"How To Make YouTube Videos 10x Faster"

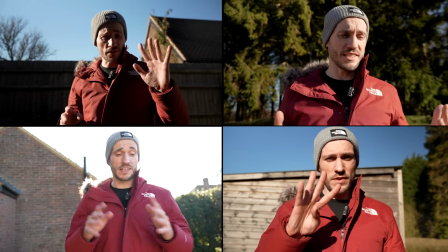[3:52]
And then you present a few more lines like this and what you have now is four different setups with almost zero effort should have been lazy years ago now there is one problem with the film booth shuffle which I'll show you how to fix in the edit later but I guess the real question is will randomly changing the backdrops have the same effect as b-roll my plan was now complete so I moved on to write in the scripts and because I wouldn't have tons of time to come up with fancy editing tricks I had to find a faster retention solution so to do that I turn to metaphor metaphors are amazing for a few different reasons especially because they simplify things and they can make regular information kind of more visual. So just let me give you an example. So let's say you want to make a video about retiring in your 30s. You could say something like this.
Retiring at 30 is like building a strong foundation for a house. It takes careful planning, hard work and smart investments to lay the groundwork for a secure future. But once it's done, you can live comfortably for the rest of your life knowing it all won't come tumbling down.
Now there's a strong chance that when you heard that you pictured a house being built in your mind. I pictured a little man with a shovel digging a hole. Not that that's how houses are built. But metaphors help information become more engaging, and that's a really good thing.
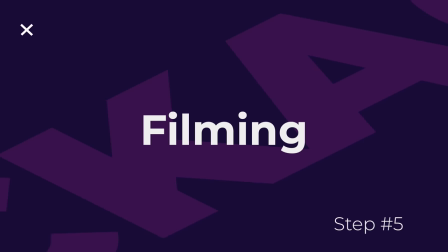[4:58]
Because of the time restrictions I couldn't film behind the scenes footage, so I'll fill you in on what happened next as we watch some of the outtakes from the finished video.
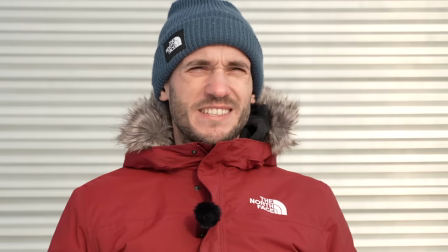[5:05]
The shuffle was magnificent and it allowed me to move at the speed and agility of an Olympic gold medalist sparrowhawk.
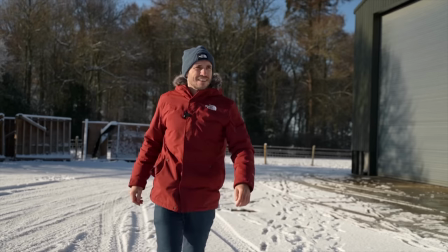[5:12]
And it didn't just make me feel confident about the challenge, it made me feel unstoppable. This video sucks. Now the first half is working fine,
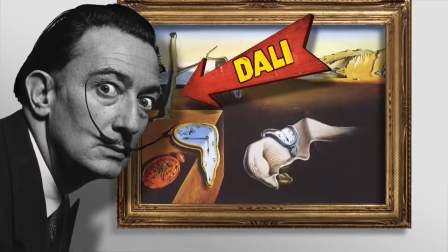[5:21]
but the flippin' metaphor I wrote was about Salvador Dali and the surrealist art movement, which is, uh, how do I say this? Metaphors really just they need to simplify things, not make them more confusing or more boring. And as much as the viewers of this channel are smart, intelligent, good looking people who hit subscribe, a metaphor about Dali, unless you know the whole history behind him, it's not gonna make much sense. So what I'm gonna have to do is I'm gonna have to rewrite the whole second half of the script and then I'm gonna have to go outside and film it in the snow again, and then I'm gonna have to edit the whole thing. And I've only got three quarters of the day left to do it, which isn't very lazy, but I do think I can get pretty far in the time that I've got left. Hi, me again. Sadly I had to abandon filming behind the scenes b-roll again because of the time problem, I thought I'd take the time to show you now how to edit the shuffle.
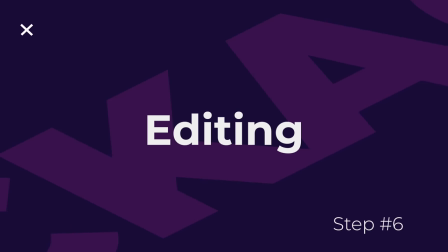[6:11]
Let's edit this bad boy. So the first step of editing the shuffle is just to throw your footage into the timeline and cut off the beginning and end of each clip so there's no dead air. Now, this is the really important part I mentioned earlier that could wreck this whole effect. Pay attention!
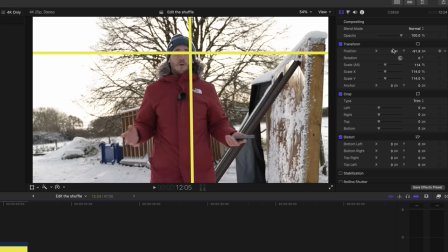[6:24]
When you shuffle between different locations, you have to make sure that your eyes are always in the same place from scene to scene.
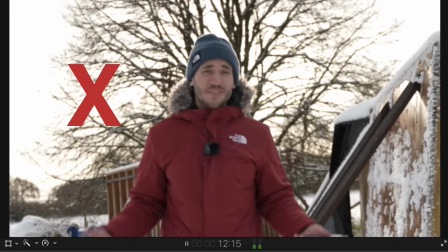[6:30]
Because if they're not, then the background change feels really jarring like this. The magic of this effect is when it works, it looks like you're not really moving but your background is.
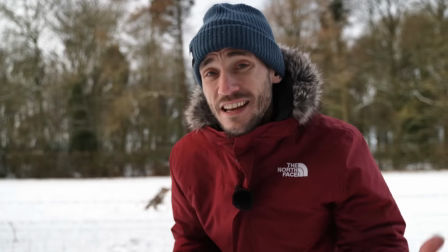[6:38]
And that's really satisfying but also kind of interesting visually. Even though it doesn't really make any sense as to why you move a scene all the time. Let's not worry about that for now. But the best thing about the shuffle is this. This is what one of my regular video edits looks like.
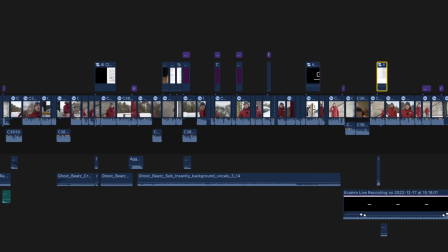[6:49]
That's this video's timeline. Ridiculously overwhelming, right? This is the edit on the film booth shuffle, which is like 60% of the whole video I was working on.
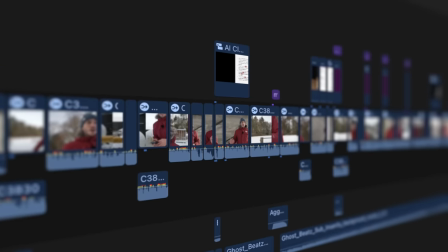[6:56]
Look how little editing I had to do. This entire section took me about 20 minutes to cut together. So not only was filming this faster than in the studio, but it also was a game-changer for the edit, too.
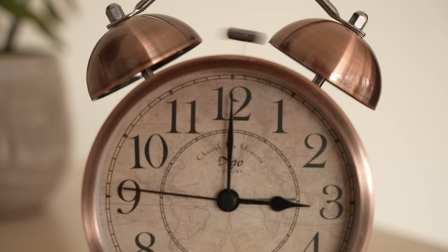[7:07]
By hours! Alright, so back to the vlog now because the timer had just run out, the challenge was over, and I actually had the time to document what I was doing. Sorry, I didn't get to show you any of that stuff. The timer's run out, I'm just going to leave the video as it is now and post it tomorrow. And there's a few things concerning me. One thing in particular I just know is going to rub people up the wrong way. So let me just break down my concerns.